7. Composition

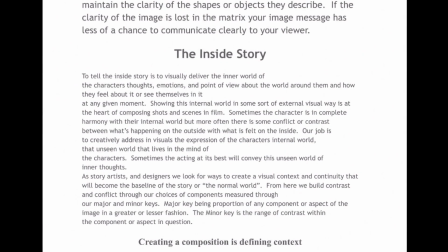0s
what we're talking about in what I stated in the beginning, we're going to look at clarity and image clarity, and then your image message. And that's the other part of this. And I'll just briefly go over this. You can take your time and read through this later, but I'm going to just briefly go through this.
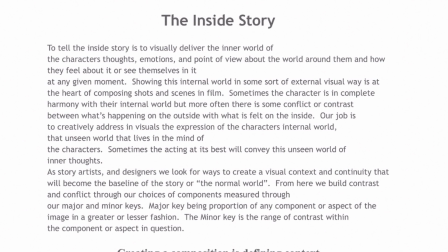18s
But your inside story, your composition can help tell what's going on inside, who's feeling what and what's going on. And that's a great thing that I've learned about composition.
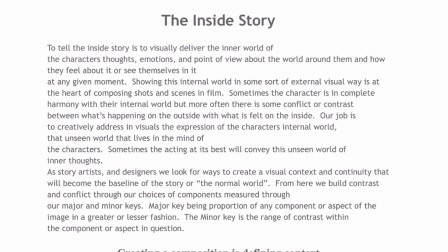31s
You can help tell the subtext of any story. Okay. And there's some great examples here.
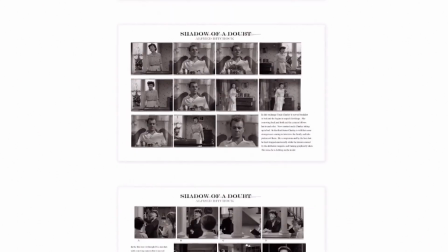39s
You can read through some of these. But there's some great examples, and I'll just kind of cut to the chase with a few of these.
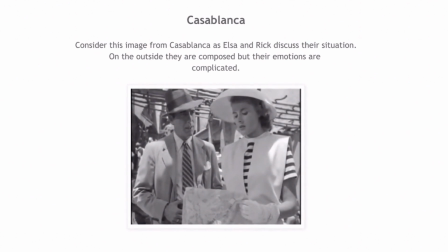45s
I can back up here. Here's a situation in Casablanca.
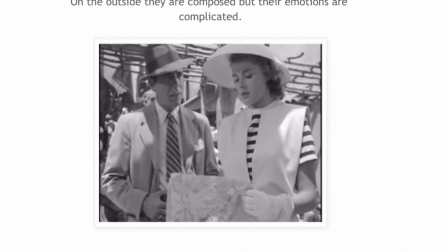52s
Elsa and Rick discuss their situation. On the outside, they're composed, but their emotions are complicated. This is the morning after they just met. In Casablanca, she ran out on him years before.
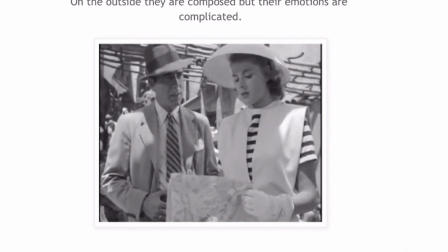65s
They fell in love, had an affair, and then she left him as they were going to escape Germany or France. And when that happened, he didn't know why she left or disappeared. And then years later, she shows up with her husband, and it's a shock to him.
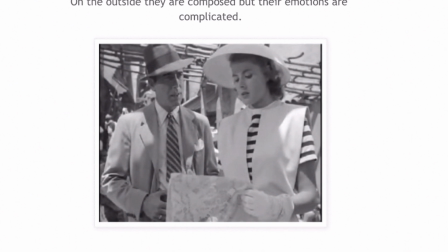85s
And so he is emotionally distraught. He's really torn up. And he gets drunk and says some terrible things to her. And so the next morning they meet, and he just wants to know why. He was mean to her. She didn't deserve it. And she's conflicted inside because she did fall in love with him.
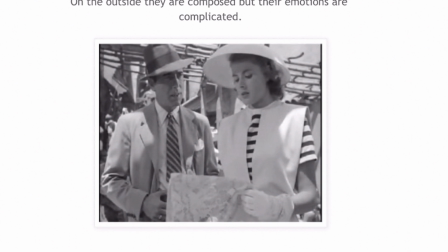106s
Long story, but it's a conflicted love triangle situation. And here's the morning they're trying to make sense. He wants to get an answer, and it's all, the dialogue is short. Well, look at the image up here. She's got stripes underneath her garment in here.
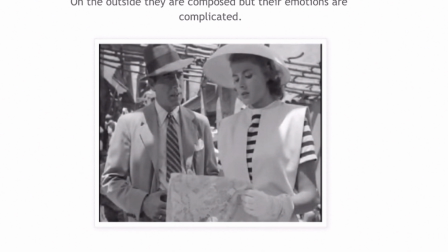126s
There's lines in the background. There's lines on his tie. It's all broken up in this kind of a chaotic manner, okay?
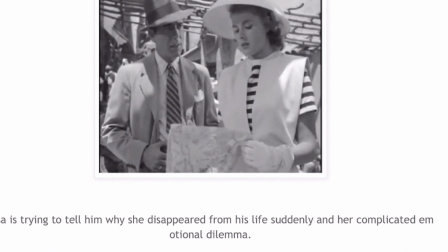132s
And it's giving you this kind of conflicted tonal contrast underneath, okay?
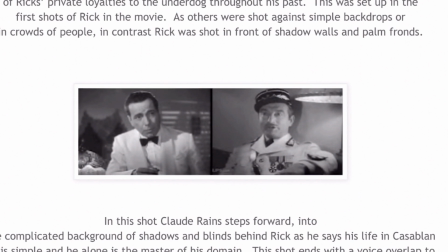140s
There's another situation where in this scene, Rick on the left is talking to Claude Rains,
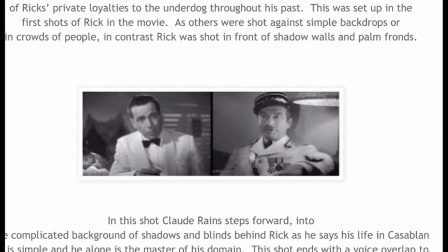147s
and Claude Rains is the local police, but he's really a puppet for the SS, the German police, okay? But he's telling him, I'm in charge of my own domain.
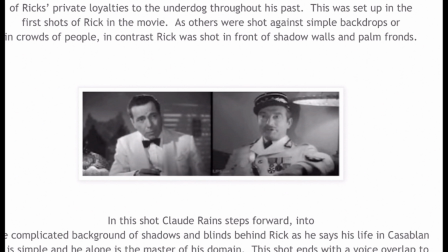160s
Okay, I call the shots around here. Where Rick is hiding his past, he says nothing about his past. He's in a predicament. Everybody is, but he's got these secrets behind him, and so they show him with all these shadows and stuff behind him.
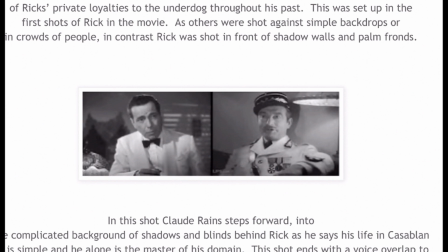175s
Whereas the other is very clear. Now, in the next image, at the end of the conversation,
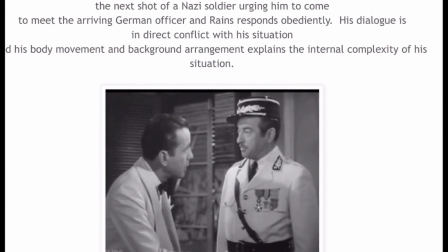182s
Claude Rains gets up and steps right up to him in front of this same complicated background. Right when the door opens, and off screen you hear
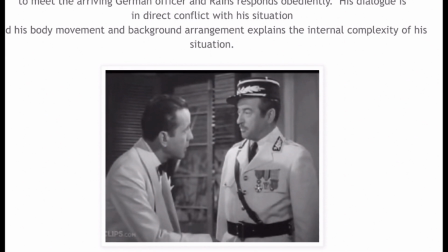192s
SS call out the policeman's name, Claude Rains' name, and says, so-and-so wants to see you right now, and he jumps. So his world's conflicted too. He was just telling people that he's okay and all this.
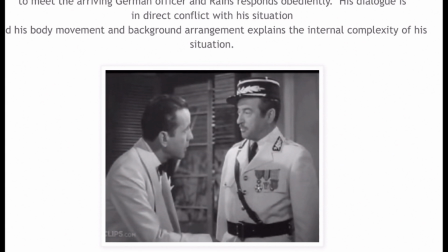207s
But what do? The directors put him in front of this complicated background to expose the subtext of what the story is.
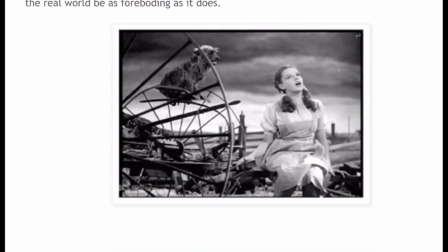214s
So we have this at our disposal. And here's one of my favorites, that explains this.
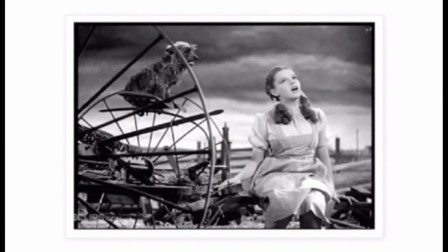221s
Now, this is from, of course, Wizard of Oz, and this is where Dorothy sings Somewhere Over the Rainbow. It's a beautiful ballad. It's her I Want song out of the movie. And compositionally, when you take a look at the shapes and the tonal contrast here, this is anything but rainbows and beautiful.
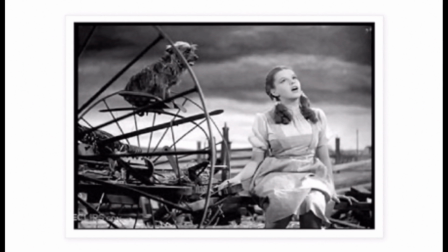240s
Okay? She's singing this from her heart. She's singing this beautiful lullaby.
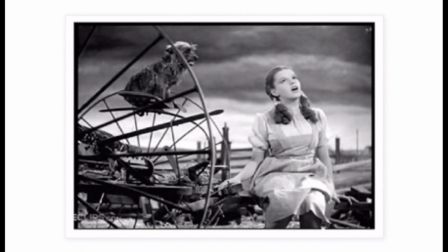249s
At the same time, she's surrounded by this is her reality. And that contrast makes this moment much more dynamic. Okay? It makes it really, really interesting when your
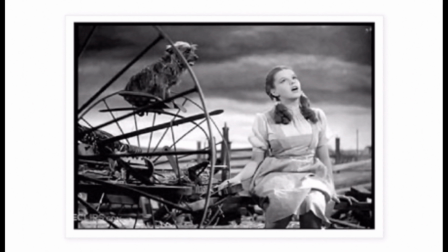263s
composition or your graphic statement is giving you some contradiction to really what's going on. It tells you what's going on, around her, or what her inner feelings are. In this case, she's singing her inner feelings, and we get to sit in her current world.
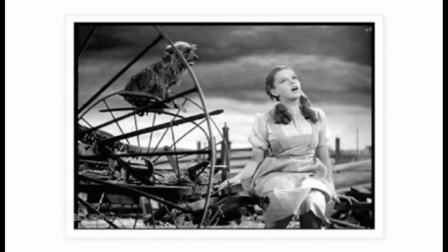280s
And that's where, your image message is, you could just want to go out and do landscape paintings or just paint figures. That could be what you like to do and want to do. But you can also ask yourself, what do I personally want to say out of this?
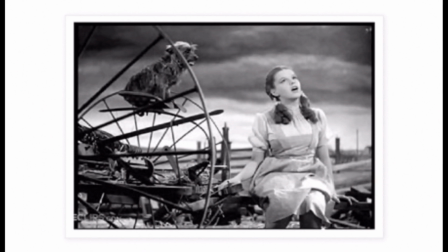296s
And let that guide you a little bit. You'll end up making paintings that are a little bit more personal, a little more interesting. And the viewers are going to find interest in that as well. If you're delivering a bit of subtext, a bit more information, and we can do it with our compositions. Here's another example of inside story.
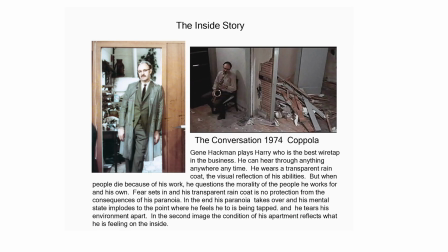315s
This was a movie called The Conversation, and Francis Ford Coppola. This is about Gene Hackman on the left plays Harry. He's a wiretap, a professional wiretap. He can hear anything. He can eavesdrop on anybody, anything, and he's doing it for this government agency.
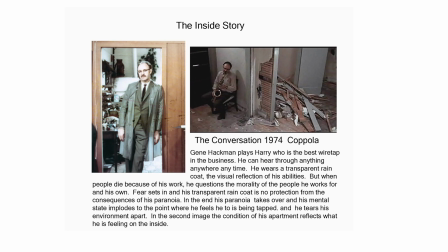332s
Okay, and he starts to hear things. He's recording things. He starts to hear transactions that are going on, and then people end up dying. And he starts to question his government and the people he works for. Are they assassinating all these people that he's tapping?
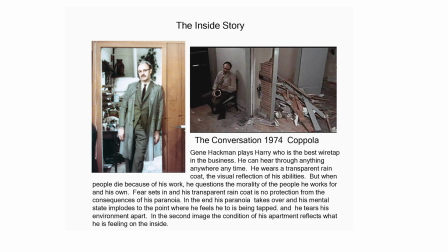348s
So he's an accomplice, doesn't want to be accomplice, and he starts to implode during this movie. And by the end of the movie, you see him, this is one of the last shots of the movie, he's sitting, his hobby was his saxophone, and he's become so paranoid, he's peeled the walls,
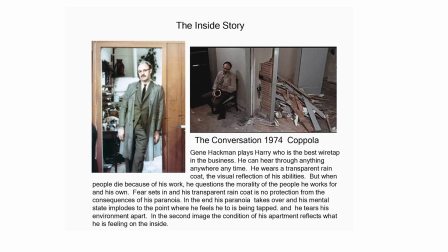366s
he's peeled the floor up, thinking that he's being tapped because of his guilt of hearing all this stuff. And so in the beginning, he has this false protection. He can hear everything, but he feels protected. He's wearing a transparent raincoat.
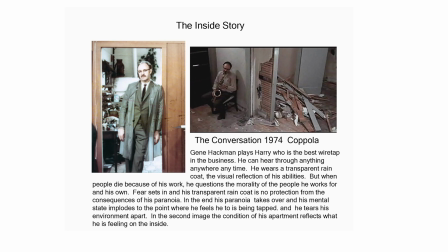385s
Okay? And then at the end, he doesn't wear that coat anymore. He's no longer protected, and he's totally exposed, and he's exposing his environment. So that's a lot of times we'll see the change in a character.
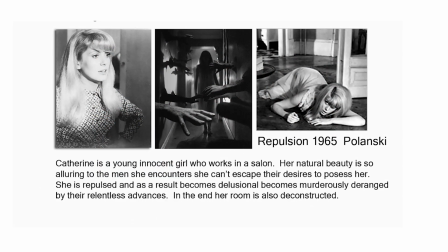400s
Catherine Deneuve in Repulsion, the one on the left, beautiful young woman. She's working in a salon, and she is imploding the same way, but she's imploding because all of these men are advancing on her, and she feels repulsed by all these advances and stuff.
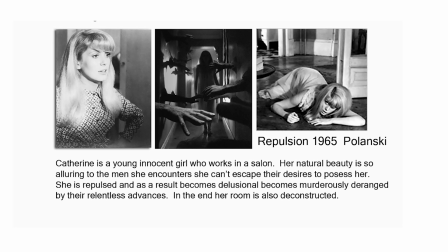418s
And it gets very abstract, like these hands coming through the walls. It's kind of a nightmare for her, but that's her on the right towards the end of the movie,
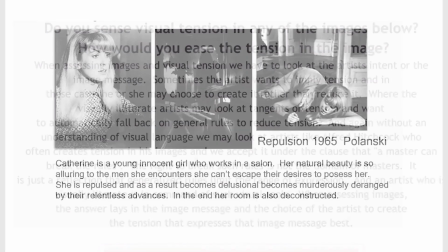428s
just curled up on the floor, just, all disheveled. So I'll go through a couple of these images here.
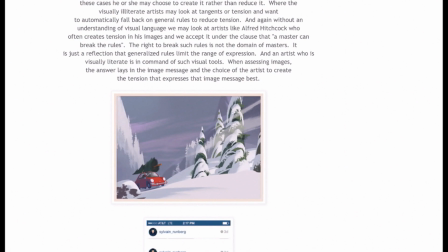435s
Now, I put these on here, and just to say, do you see any tension in the image below, and how would you ease this visual tension?
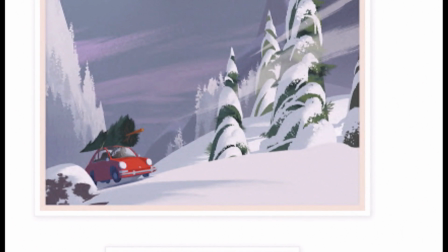444s
Okay? And I'll draw this really quick.
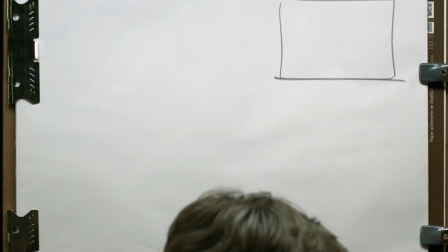449s
So, in the image as it exists, there's a little roadside.
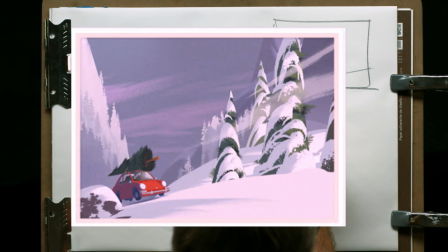457s
There's a hill coming down here. There's a rock here.
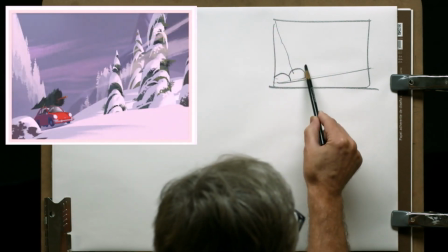463s
There's a car here. There's a tree here.
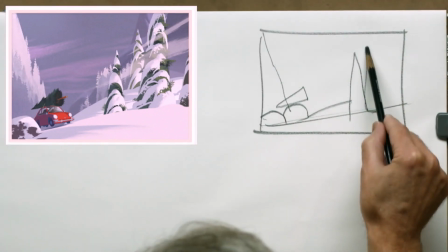471s
There's a little tree. There's another tree and a big tree here.
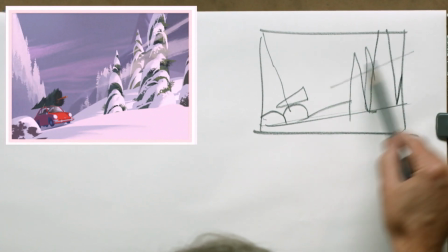476s
And another tree going out here. And then we have these clouds and snow coming down in here.
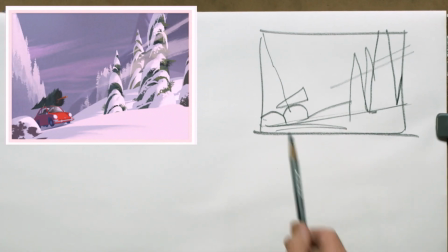483s
And there's another shape coming in here. So this is kind of what we've got in this composition.
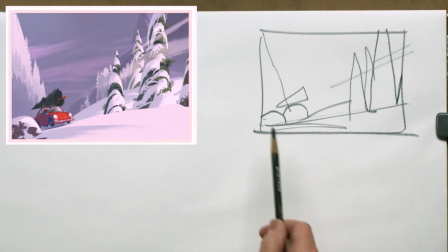489s
Okay? Now, remember early on, I was saying when you put something in the corner, it kind of freezes and flattens the image. Okay?